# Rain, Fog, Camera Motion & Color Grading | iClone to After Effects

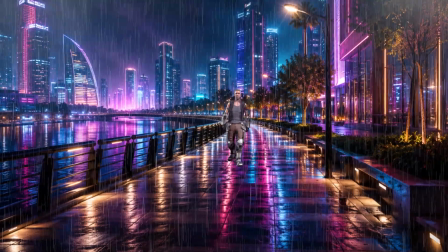[0:00]
In this tutorial, I'll show you how to render your character from iClone and composite it in After Effects using professional effects,
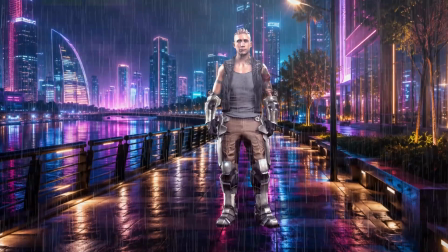[0:06]
lighting, and color grading to achieve a stunning result. Let's start with our character already placed in the scene.
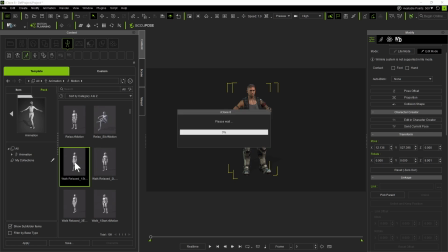[0:14]
We'll apply 2 motion clips. First, a walk animation moving toward the camera, followed seamlessly by a stop animation.
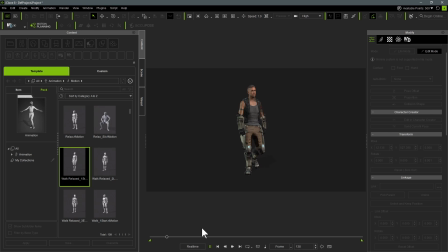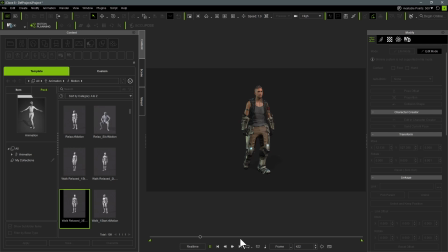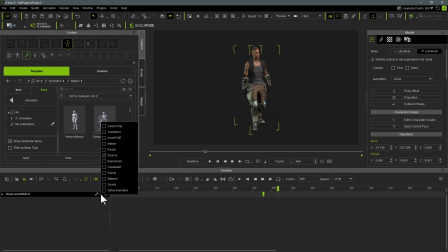[0:48]
Open the timeline and carefully overlap the 2 motion clips to create a smooth transition. A slight overlap helps blend the animations naturally, eliminating any noticeable flicker or sudden movement.
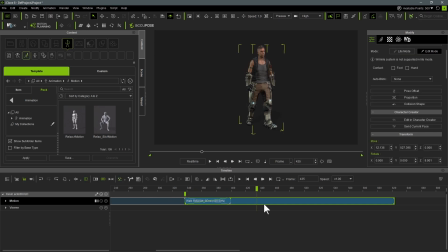[1:05]
Preview the result and fine-tune the overlap until the character seamlessly walks to a stop. To make the animation more engaging, let's add a look at camera key at the very first frame.
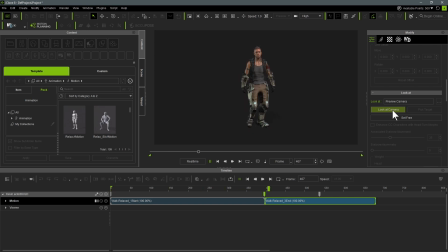[1:25]
This ensures the character maintains eye contact with the viewer as they begin walking toward the camera, creating a stronger connection and a more natural performance.
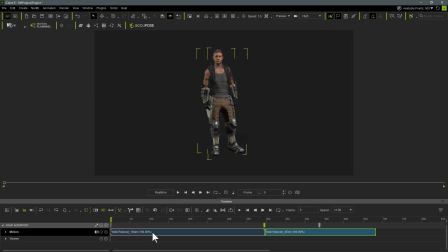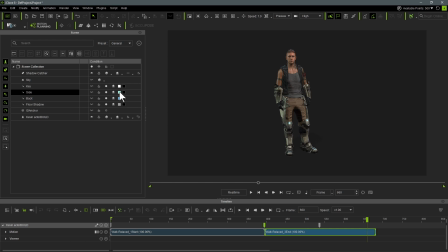Now let's light our character to better match the scene. We'll adjust the color and multiplier of each default light to create a more cinematic look,
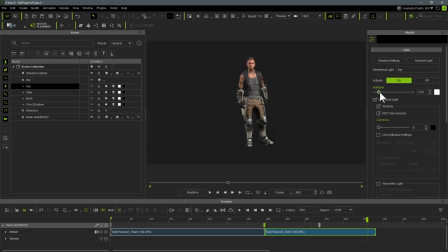[2:06]
then fine-tune the shadow settings for each light to achieve softer, more realistic lighting. Small adjustments here can make a dramatic difference in the final render.